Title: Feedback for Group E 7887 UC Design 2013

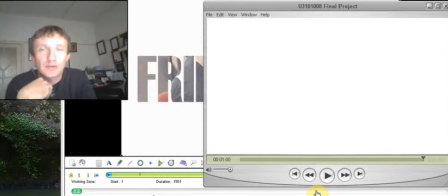1:20 Okay, so that's very interesting. First reactions, perhaps it's not quite as punchy as it could be.
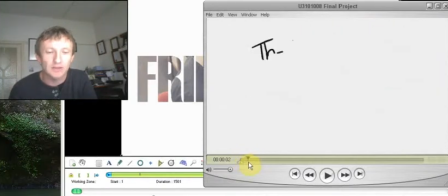1:28 I think it works really well. I like the way you started. I think it's a very strong start, and I think that the use of sound is particularly strong.
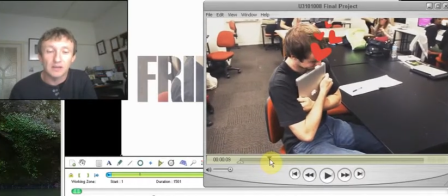1:37 A lot of the ideas that you've had, I think, could be executed a little bit better.
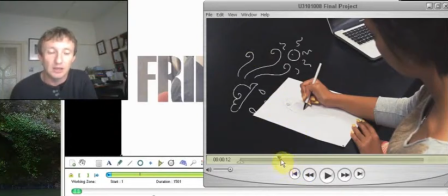1:44 It's like this section here, I think, it could have been transferred.
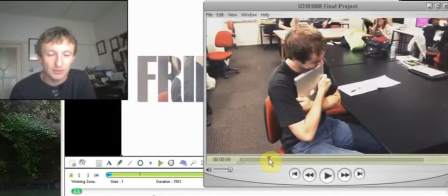1:49 I know you guys were perhaps behind in your times,
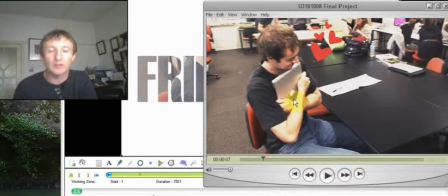1:54 but here you have a wonderful tracking reference with this Apple thing and with these love hearts.
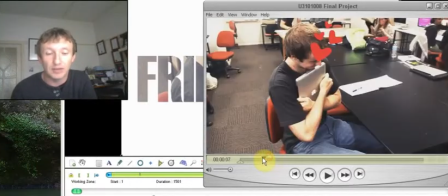1:59 If he actually loves his computer so much, it would be nice to have them framed around his face and not necessarily falling and covering his face there. And similarly, you had a great opportunity there for some sort of animation,
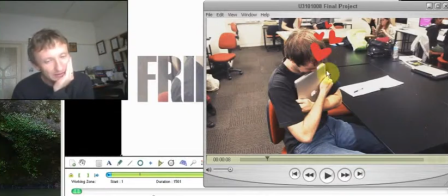2:17 and that would be just getting one of these love hearts and then maybe animating it up to along a path and maybe having them disappearing like soap bubbles or something like that, and have them on a layer with a null object, which would allow, once you've tracked that point,
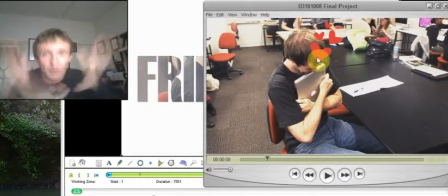2:31 to have a feeling like it's almost like pheromones of love popping out of the computer. So there's an opportunity there that could have been maybe monopolized, probably exploited a bit better there.
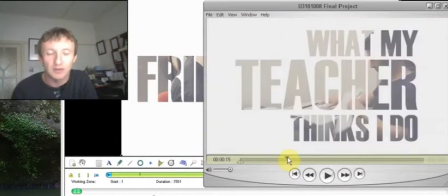2:43 So as in the same way as you've done here, I think that's a great idea here.
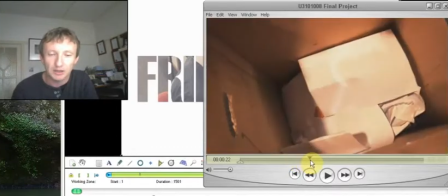2:46 Not so sure what the teachers think you're doing, and I think that there's a distinct lack of anything going on as far as the graphics are concerned.
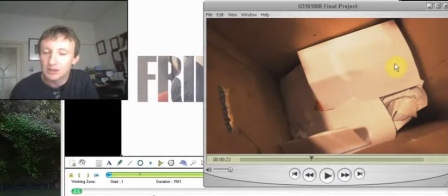2:56 So here, there was an opportunity for something to have been written on this piece of paper.
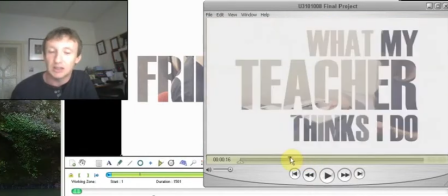3:03 The teacher's thinking, the teacher thinks I don't know, what does the teacher think you're doing?
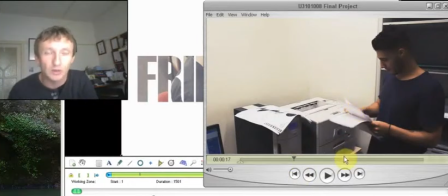3:09 Are you copying things? What's the idea we're trying to convey here? You have this wonderful space in the wall here, which you could have used to have had some text there. It might well be that the teachers think that you're
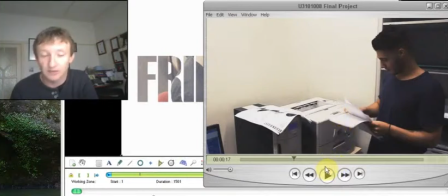3:25 maybe you're in a copying room, maybe they think that you're copying stuff, maybe they think that you're wasting stuff, and so you can have some sort of graphic indicating the mounting costs of the print room or the
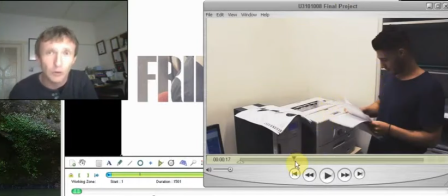3:40 statistics of plagiarism or copyright infringement, whatever it is that you're trying to convey as your idea here.
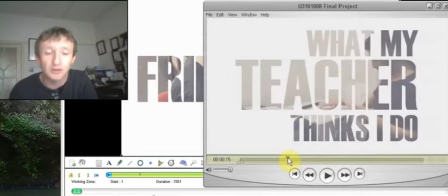3:49 And it is waste. Okay, so here, based on the next section, you're thinking about waste.
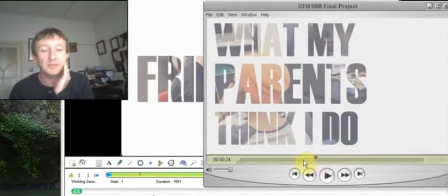3:56 That's great. You need to convey that.
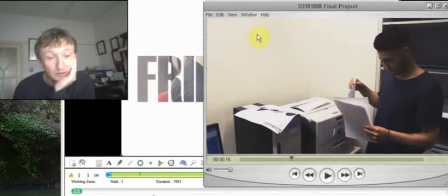4:00 There needs to be some use of your graphical design elements to imply that your teachers think that you're wasting things.
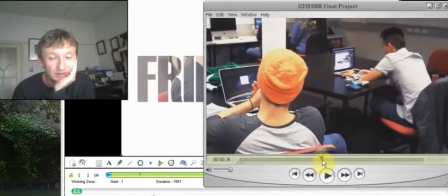4:07 Now, what parents think I do, I think that this works out quite well.
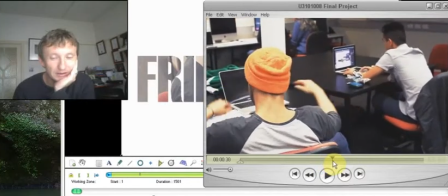4:16 You could have maybe animated, I think the animation perhaps a little bit punchier there,
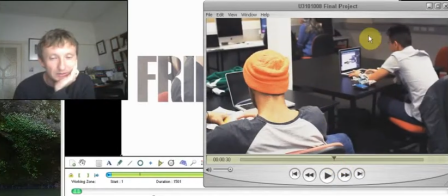4:22 and you could have had a little bit more interaction with him. What parents think that he's doing is wasting time and throwing paper at each other. I don't know, there's several things that you might have considered there,
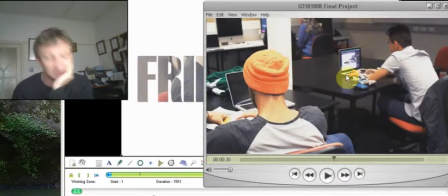4:39 maybe a little bit more of a childish interaction between these two. He might have thrown something back at each other, or something, but it's perhaps not busy enough.
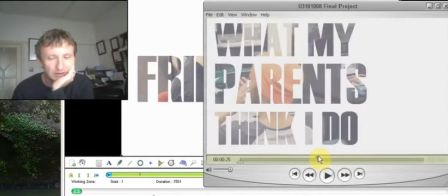4:50 I know it's not your strongest piece. Boom, either to hit it, either make that a little bit more punchier, or
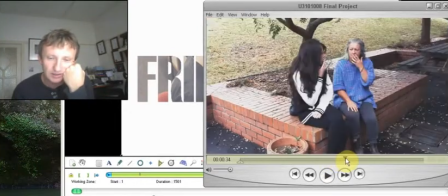4:59 have some more interaction going on there. Now, what Society Thinks I Do is the same sort of thing as what we had with Love Hearts.
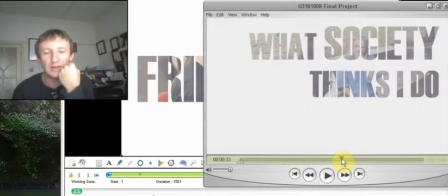5:06 You could have taken one of these
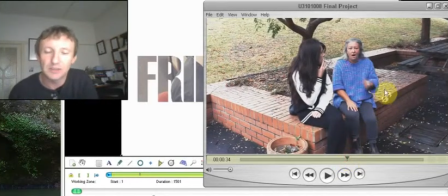5:11 and thought perhaps a little bit more about what you're saying here. So I know you're blowing smoke away, you're wasting money.